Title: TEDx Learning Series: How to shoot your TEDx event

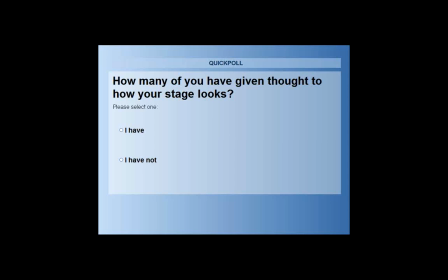[33:45]
And so far, most of you have, which is good. Some of you have not. As we have everyone taking the poll, we appreciate your participation. Looks like it's the reverse of the first poll. We have 70% in, so a few more, and we'll close it out.
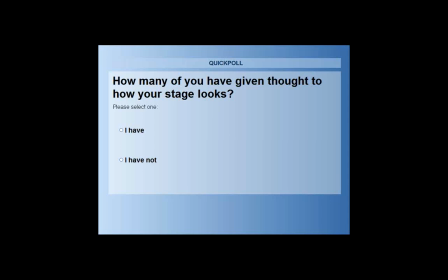[34:03]
So as we close this out and see that at least 2/3 have thought about it, the question then becomes, at least in my mind, what should we be thinking about our stage?
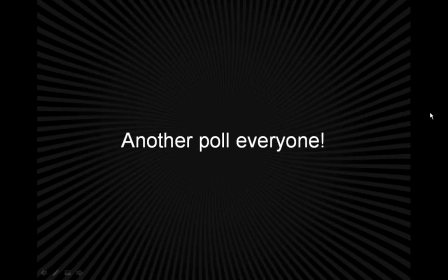[34:13]
And Jason, I'm going to go ahead and close this out. And great. Moving on to, we have 74% said that they have thought about it. So fantastic. Move on to the stage. Okay, well, I think that's really great that all of you have thought about the TED stage.
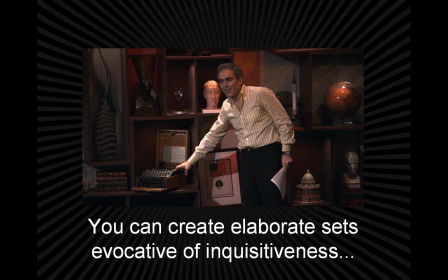[34:38]
It's one of those things that a lot of people have commented to us about in the past, is just, the TED stage tends to be kind of this interesting venue. And one thing that we've brought to TED over the past few years is a heightened sense of theatricality for,
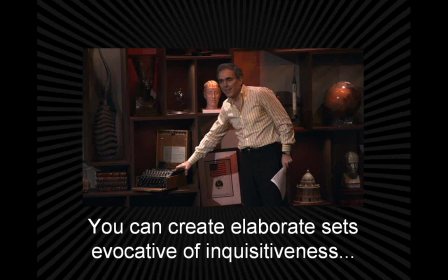[34:55]
with which to engulf these speakers in. So here's an image of Jay Walker from TED 2008 showing off an Enigma machine and some of the other
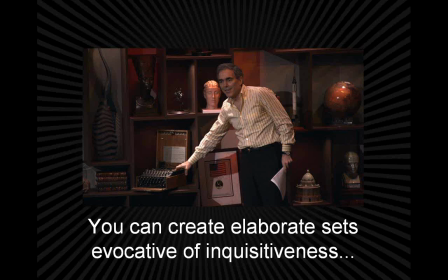[35:09]
interesting props that we had on the stage, which was kind of based on the idea of an explorer's library. And so here's a case where, we had a really elaborate stage that was evocative of inquisitiveness,
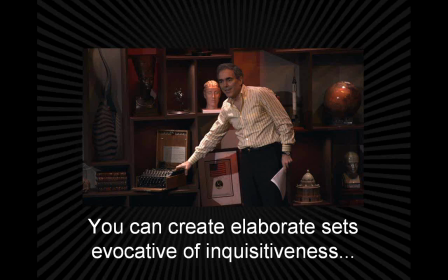[35:23]
and we've brought elements of this to other TED sets in subsequent conferences.
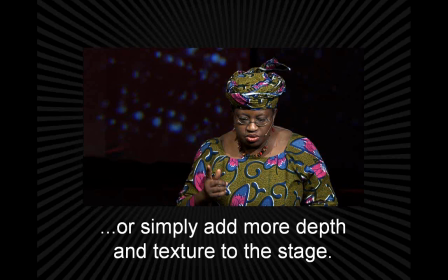[35:30]
But on a similar note, you don't always need to have something that elaborate. You can simply use lighting or cloth or depth to add some element of additional texture to the stage.
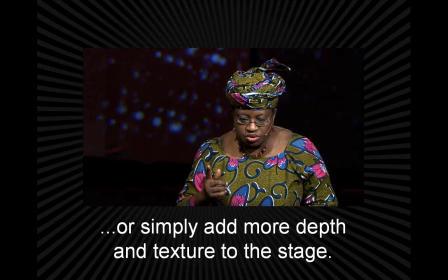[35:46]
I think suggesting that there is depth and texture behind the speaker is very important. You don't really want the speaker to sort of be floating in a void, and it's these little touches that make the speaker stand out are incredibly useful, in the big picture sense of enjoying the talk online. Obviously, they're incredibly useful and important when you're in the room at a TEDx event. So, we're
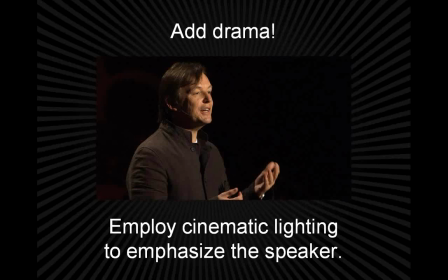[36:26]
definitely going to. Sorry. sorry, I was just handed a note. We're definitely going to the question. So going back to stage and lighting for one more moment,
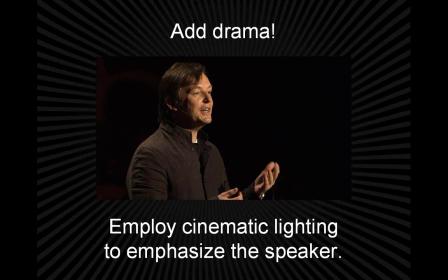[36:44]
you want to think about just making the room look as beautiful as possible and how that will appear both for the people in attendance as well as for the people online. As far as lighting goes, it's all about adding drama.
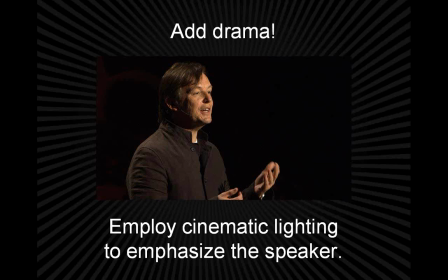[36:57]
And I've used the word cinema before to describe how we shoot TED Talks with these tight close-ups and, again, with this dramatic lighting and elaborate sets. And, it really does add something to the TED experience.
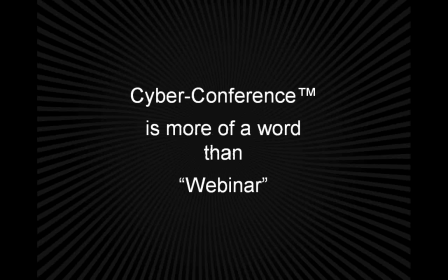[37:15]
So before we move on, I would like to go back to topic number 1, which is, unless we have a better name, I mean, even cyber conference is more of a word than webinar. Really, like anyone, if you want to submit alternate names for webinar,
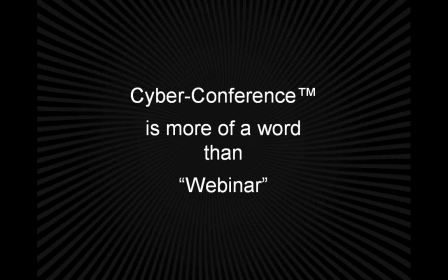[37:33]
feel free to email me or Ruth or Julianne, and we'll come up with something. And I believe there's a TED Talk in there somewhere. There might be.
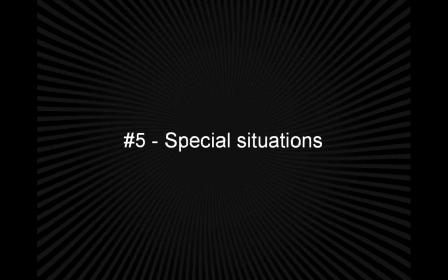[37:45]
New term for webinar. But more important than that is back to shooting TED.
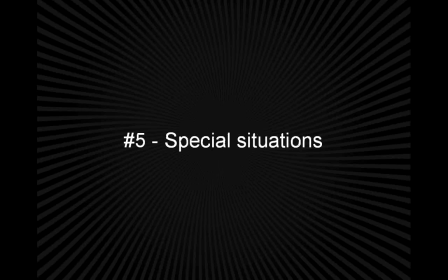[37:53]
So everything I've covered with you is all about capturing the
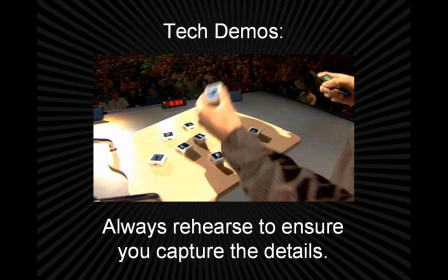[37:59]
essence of a great talk when you just have a standard speaker on the TED stage. But there are a number of other types of presentations that happen at TED, like tech demos. One piece of advice I want to give is always rehearse those, because with a tech demo, things go wrong.
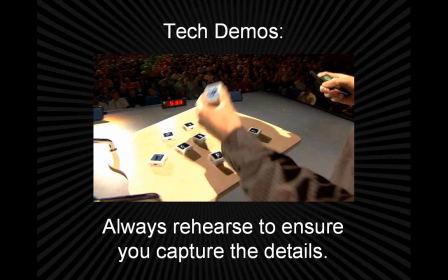[38:17]
Remember how it took me like 8 minutes to log in for this seminar on the web? Things like that invariably will happen. So you want to make sure it runs smoothly, but you also want to make sure you capture like the details. And this is the type of thing where you might want to take a camera off a tripod and get a tight close-up of some like really interesting
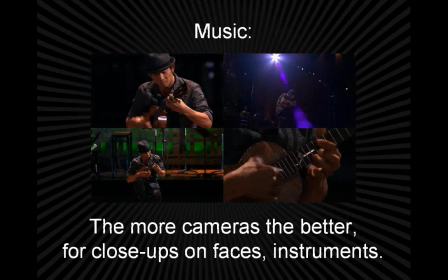[38:38]
prop or piece of equipment that the speaker has brought in. Another thing that comes up is music. And I've said before, we treat our speakers like rock stars. This is actually where you can afford to shoot them like rock stars as well,
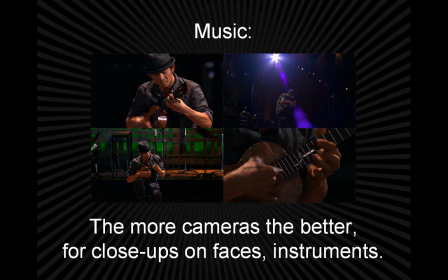[38:53]
and with an even heightened sense of drama that may not work for a lot of speakers. Believe me, I mean, this like type of incredible lighting could work for some speakers, but
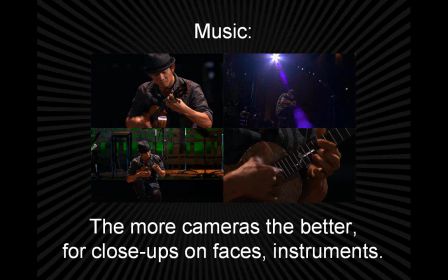[39:08]
the more cameras, the better. When you're shooting music, the better footage you'll achieve. So a couple things to think about are that you want to have a tight close-up on a singer if you've got a vocalist,
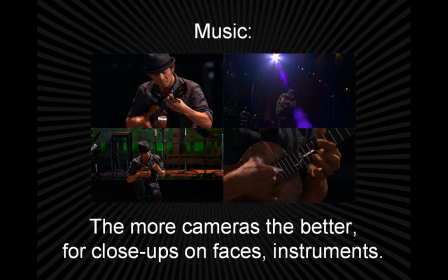[39:22]
and if you've got your performer with a full band, then you'd also want a wide shot to contextualize the singer with the rest of the band, and then you'd want to have a shot that's a close-up of the different instruments,
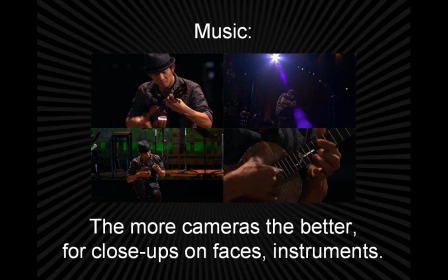[39:38]
and then you'd want to have a camera that's doing close-ups on the backup vocalist. And, I could go on and on. If you think about it and the sheer number of instruments you might have with performance, it's easy to,
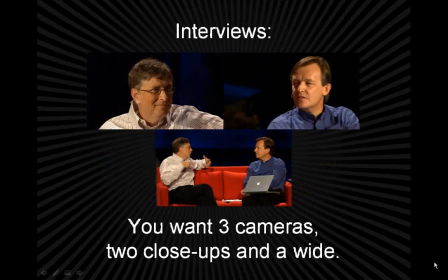[39:52]
it's really, really easy to have a lot of cameras on stage, and that's not always possible. But even with a few cameras, you can kind of rotate around between those different types of things. But definitely you want to make sure you catch those key things that you need.
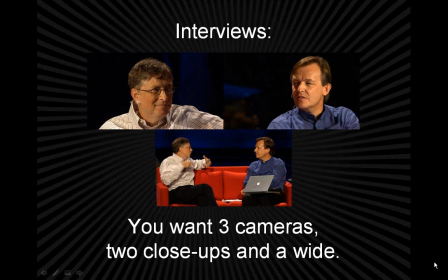[40:11]
And that also feeds into how to shoot interviews. Every once in a while at TED or TEDx, there will be an interview. And there's a really standard interview camera arrangement that I'd like to just point out to you, which involves only 3 cameras.
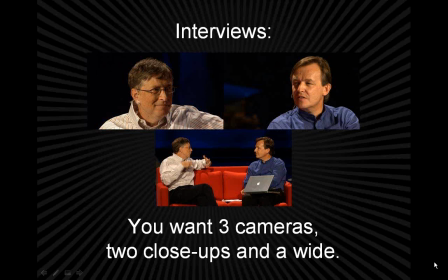[40:26]
It's one camera on the person being interviewed, say Bill Gates, another camera on the interviewer, Chris Anderson, and a third camera that just contextualizes the two of them and shows them side by side.
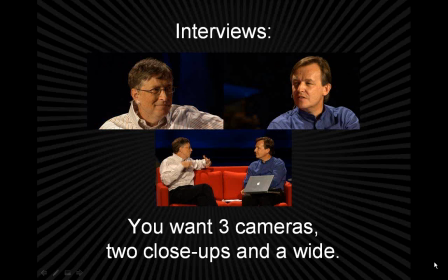[40:40]
The thing you want to keep in mind is, like, with the Bill Gates shot, you don't also want to show Chris, and with the Chris shot, you don't want to show Bill. And that's for editing later. Like if, Bill kind of stumbles over a couple words in the middle of an answer and kind of wants to start over,
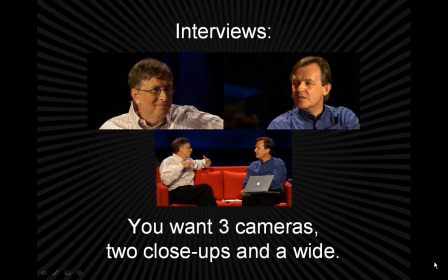[41:00]
and we want to, cut that out so that the story he brings to the conversation is as clear and clean as possible. You can always cut away to Chris nodding in agreement. This is a device that we've all seen while watching the news over the years.
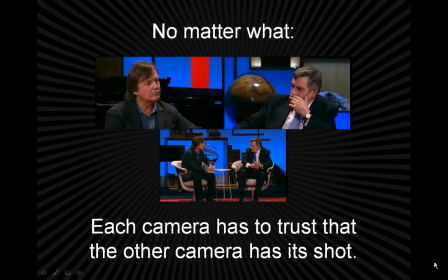[41:19]
And that's what this framing will give us. Here's the same framing again, Chris and Gordon Brown. And the reason I want to show this type of shot again is to emphasize the fact that each camera really has to trust that the other camera has got its shot.
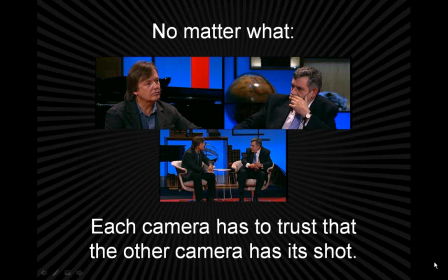[41:37]
And so, if Gordon Brown were to suddenly, pull out a Rubik's Cube, the camera that's on Chris should still stay on Chris. And knowing that the camera on Gordon Brown, would capture just that.